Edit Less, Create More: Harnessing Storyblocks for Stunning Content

With access to unlimited downloads of diverse and high quality media for one predictable subscription cost, you could say goodbye forever to expensive pay-per-clip pricing. And with all these high quality assets that I've been using in today's video, I'm starting to feel like I just might be able to pull off the final part of today's challenge.
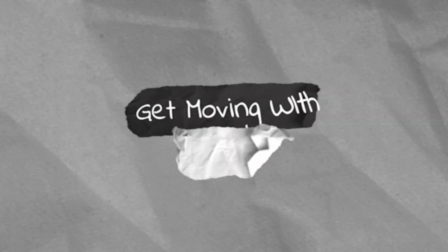[4:25]
This is something many people are kind of afraid of, but they shouldn't be. Tip number 4, use animations to give your videos that extra professional edge. Whether it's an animated background, a smooth transition, or lower thirds to show titles,
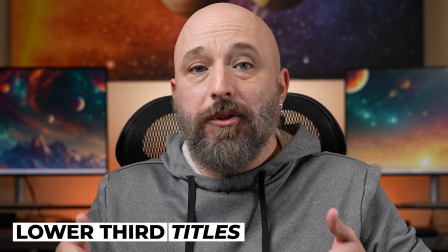[4:39]
animations can make a video feel polished, well-designed, and frankly, a whole lot more entertaining.
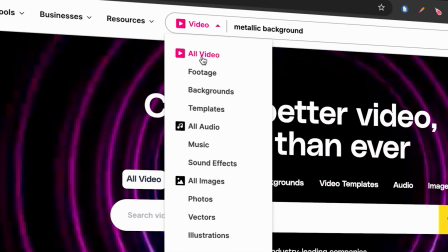[4:44]
Storyblocks has tons of ready-made animations that you can drop right into your video. So even if you're not an animation wizard, you can still make your content look like it was done by a pro.
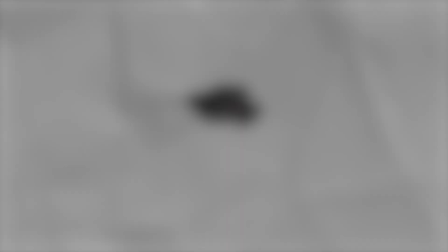[4:57]
Small touches, big impact. All right, it's time to talk about something that hardly anyone is doing. Tip number 5, using stock images to make a big impact in your video. Many people discount or forget about stock images because they don't move, but we know better, don't we? My sincerest apologies to Mr. Ken Burns. For instance, let's say that I'm talking about overcoming obstacles in video production.
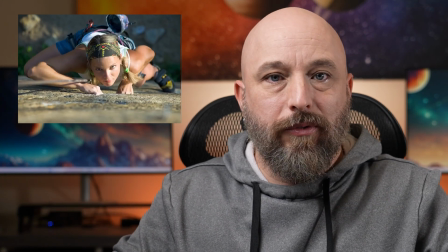[5:17]
Using an image like this of a climber scaling a mountain can immediately convey the idea of pushing through tough challenges.
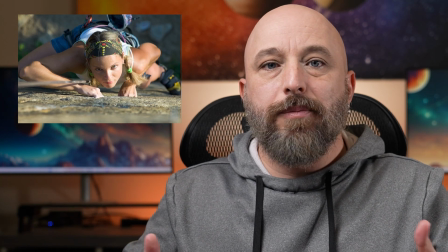[5:23]
It's a metaphor that anyone can relate to, and it makes my point without needing additional words or extra footage.
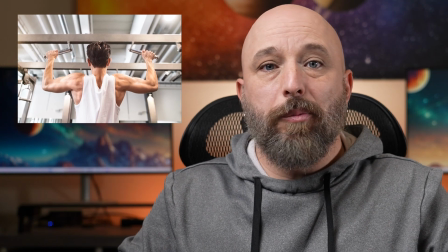[5:28]
Showing other challenges can further drive home the point and add engaging factors into my video.
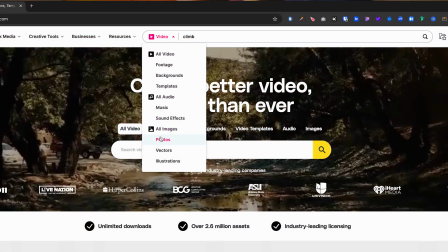[5:34]
With a tool like Storyblocks, I can find just the right image to add visual depth and make sure the message really resonates with my audience.
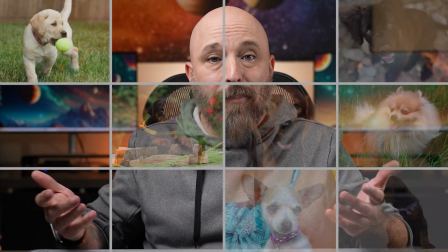[5:42]
Or I can just spend all my time searching for adorable puppies. I mean, come on, who doesn't love puppies, right? Now, as promised, I've got something kind of special to show you. A short sequence I put together using only assets from Storyblocks and my voice. This little scene is all about the hard work it takes to create great video content and why it's so worth it in the end. Go ahead and roll it, Bob.
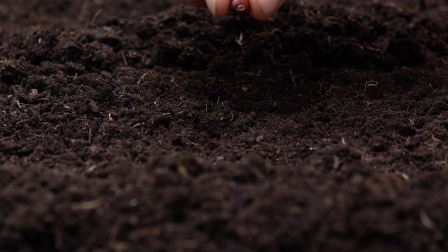[6:08] Every big idea starts small, like a seed planted in the soil. We place it in fertile ground, giving it the space to take root and begin its journey.
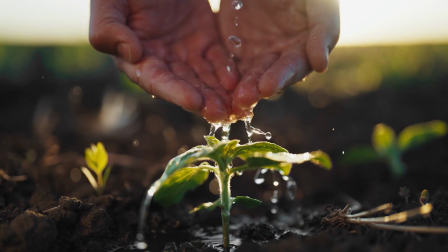[6:20] Next comes the nurturing.
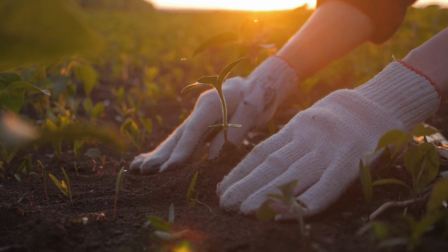[6:23] Just like tending young plants, we shape our ideas with care and patience, giving them the guidance they need to grow strong.
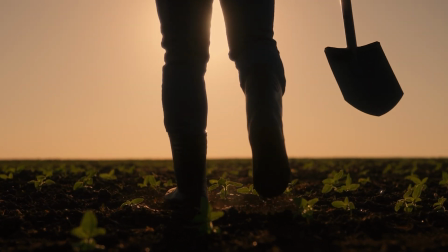[6:30] Then it's time to dig in. Bringing an idea to life is like working the fields.
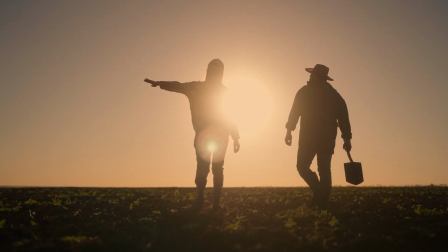[6:36] We put in the hard work, refining and shaping until it stands tall. As the finish line approaches, we prepare for the harvest.
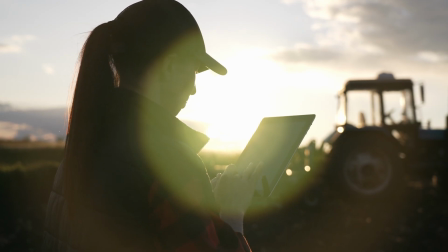[6:43] We inspect every detail, ensuring everything is ready to shine, just as a farmer checks the crops before the pick.
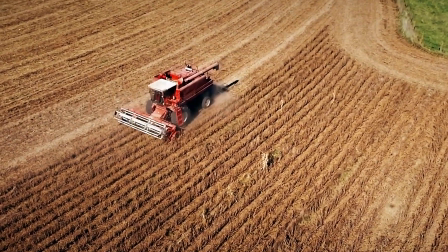[6:49] And finally, we harvest. After all the planning, effort, and care, our idea is ready to be shared, ripe and full of promise.
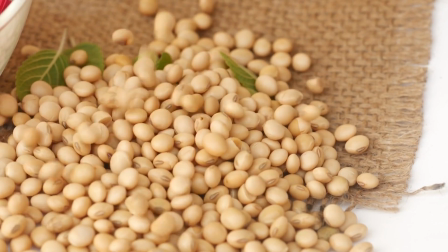[6:58] It's the culmination of every small step brought to life and ready for the world.
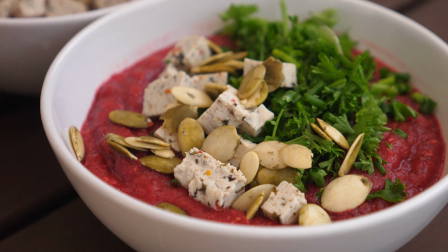Not too shabby. I feel like I pulled off today's challenge. Audience, Storyblocks, Bob, Jayla, what do y'all think? And now that you know how to enhance your videos with stock assets from Storyblocks, watch this video and learn how to write a great script that can leverage all of those high quality assets.